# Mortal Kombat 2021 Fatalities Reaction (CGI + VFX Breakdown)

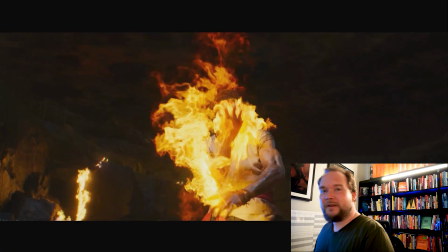I'm still more obsessed with the first 2 than anything else. As you can see, I've got Doom right behind me, and I got some custom-made Doom art as well,
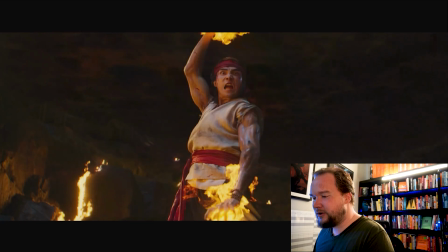just because it was Doom and Mortal Kombat and Prince of Persia were probably the big 3 things that really had an influence on me.
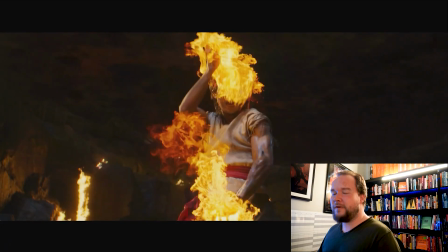And the cool thing is that, not so much Mortal Kombat, but Doom, I'm friends with all the guys involved in Doom now, and I've known like John Carmack, John Romero, Tom Hall, like Kevin Cloud.
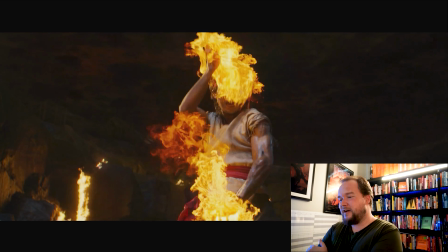There's so many guys that of that generation of the original Doom that I've met multiple times, I've spoken on stage with, and that's always been really fun as well.
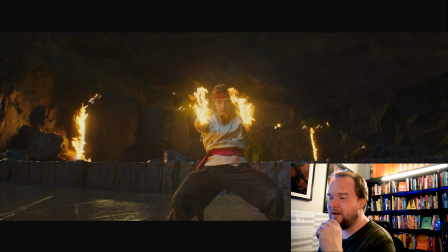Prince of Persia, I'm friends with Jordan Mechner. So it's kind of fun just having that childhood. Even with Command & Conquer was the other one, and that Lewis Castle, as well as a few of the other guys these days I know,
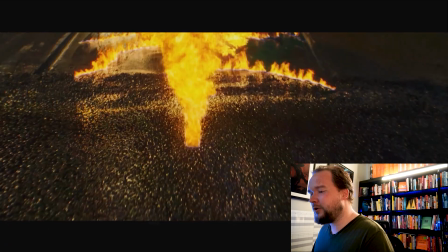having grown up with these things, it's so cool that I get giddy about that stuff.
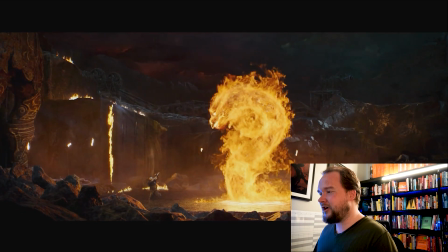It's like, oh my god, like I'm friends with these people who, as a child, I looked up to, which to me I feel really honored about.
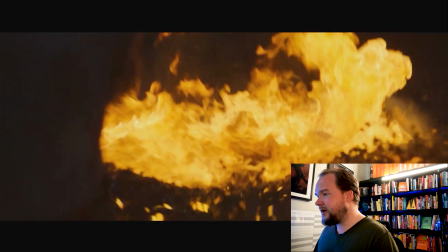So I haven't really looked at this too much, but I'm assuming that this is meant to be an animality,
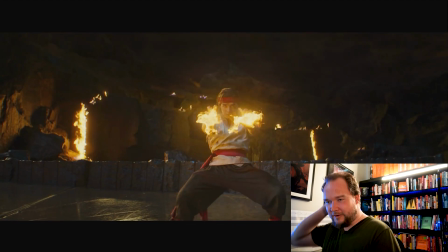which in Mortal Kombat 2 was just a rumor that there was nudalities where they're naked, which was just a rumor, obviously, but there was also animalities, which were a rumor, but then they actually implemented them into the game.
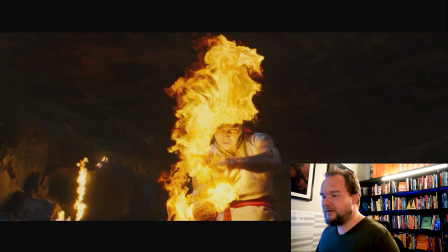And Ed Boon and John Tobias, like they did that a lot. They listen to fans and implement stuff.
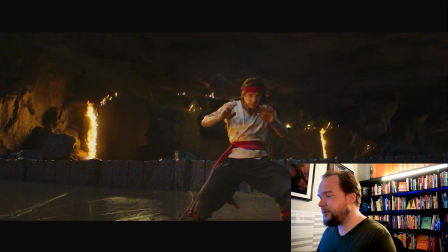So let's just talk about the stuff. I'm just going to watch it one more time because I haven't actually looked at this yet.
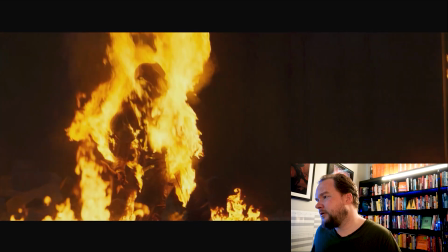So it's a very similar approach to how the Shang Tsung stuff was done.
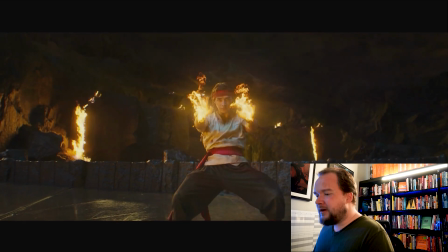So let's talk about this really quick. I guess like I'm trying to get in the habit of saying what I would do rather than just talk about like what I think they did. But I guess with this stuff, I'm just kind of more going that route.
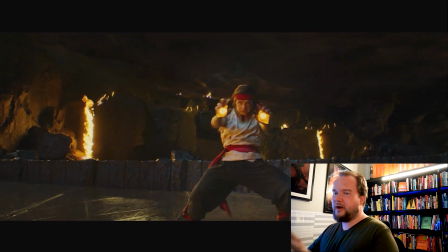But all you're doing is you're hand tracking his hands, so that way you have occlusion models that you can use as mats to get the fire to interact with, and also occlude it, so that way it's just not sitting on top of the footage.
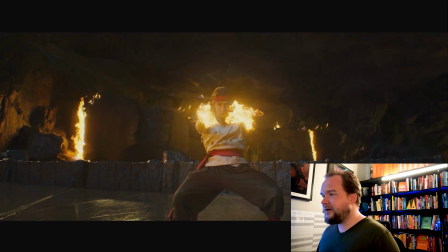But also as an illumination pass, so that way you can't really see it, but the hands will be illuminated. You can see it there. They're quite illuminated. Sometimes you might actually use like LEDs.
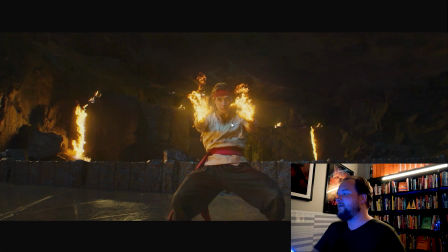Like I've got, just so that way I look all pretty on camera, I've got like LEDs like this. You can actually set these to like pulsate or program them however you want.
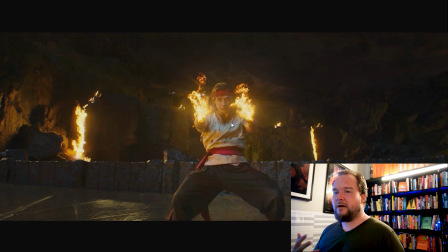And it's becoming a lot more popular now because they're so controllable. They don't get hot and they're quite small, to just use LEDs for a lot of stuff to get that interactive lighting. But doing this stuff in just purely in 3D isn't that big a deal, or in comp as well.
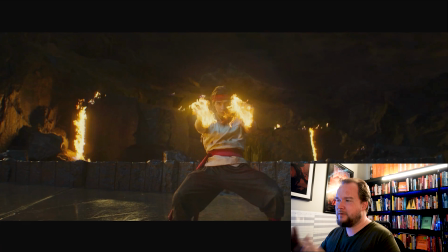So that's all they're doing, is you just got like the hands match moves, so that way they match all that for the lighting, for the fire sim potentially, and also for the fire itself to actually like get rendered behind and in front of as well.
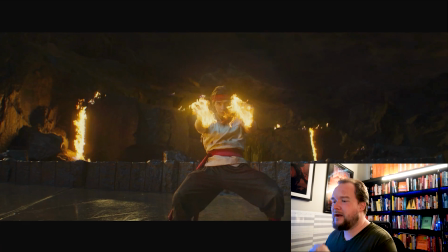And all you're doing then is you're just getting these points and having fire emitting out of them. It's not that big a deal to do something like that. I feel like sometimes like people's fire has way too much turbulence because everyone thinks more turbulence is better for some reason.
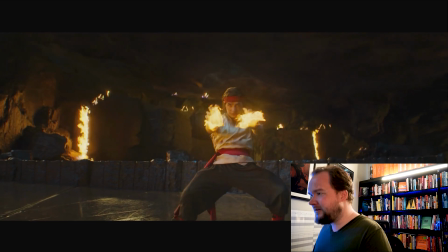So I kind of feel like some of these, like the fire, is a little bit too turbulent.
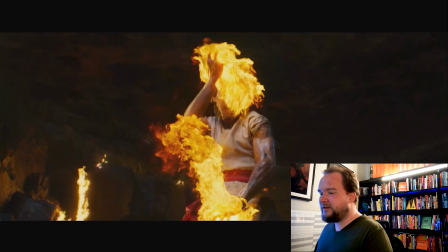But my rule of turbulence is always the more turbulence, the more magic it is, and the less real it is.
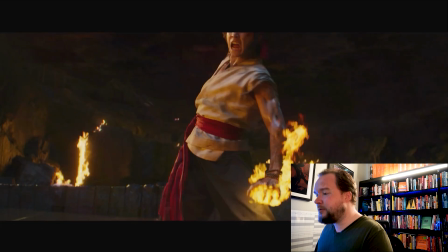And maybe, you know, this is meant to be more magical, so that's forgivable.
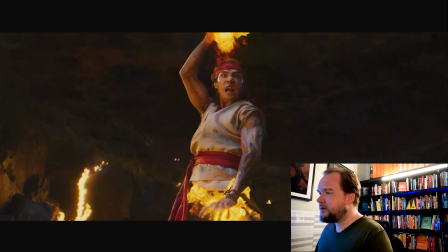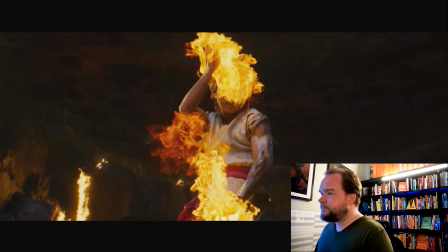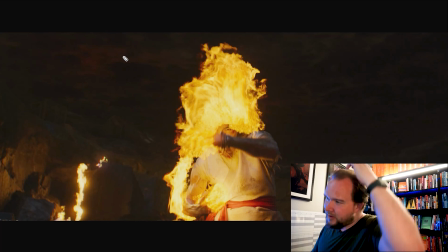So one thing I'll mention is, like, I mean, I'm sure for most of us this is pretty obvious, but you got handles or heads and tails, usually handles. So that means that, like, let's say this is the clip. You would usually have 12 frame handles on either side.
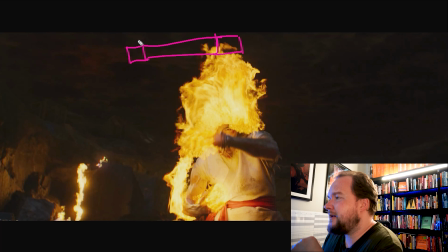So there's 24 extra frames you're working with. And it means that in the edit, they can slip the edit either way if they need to. And so it's always good to have handles.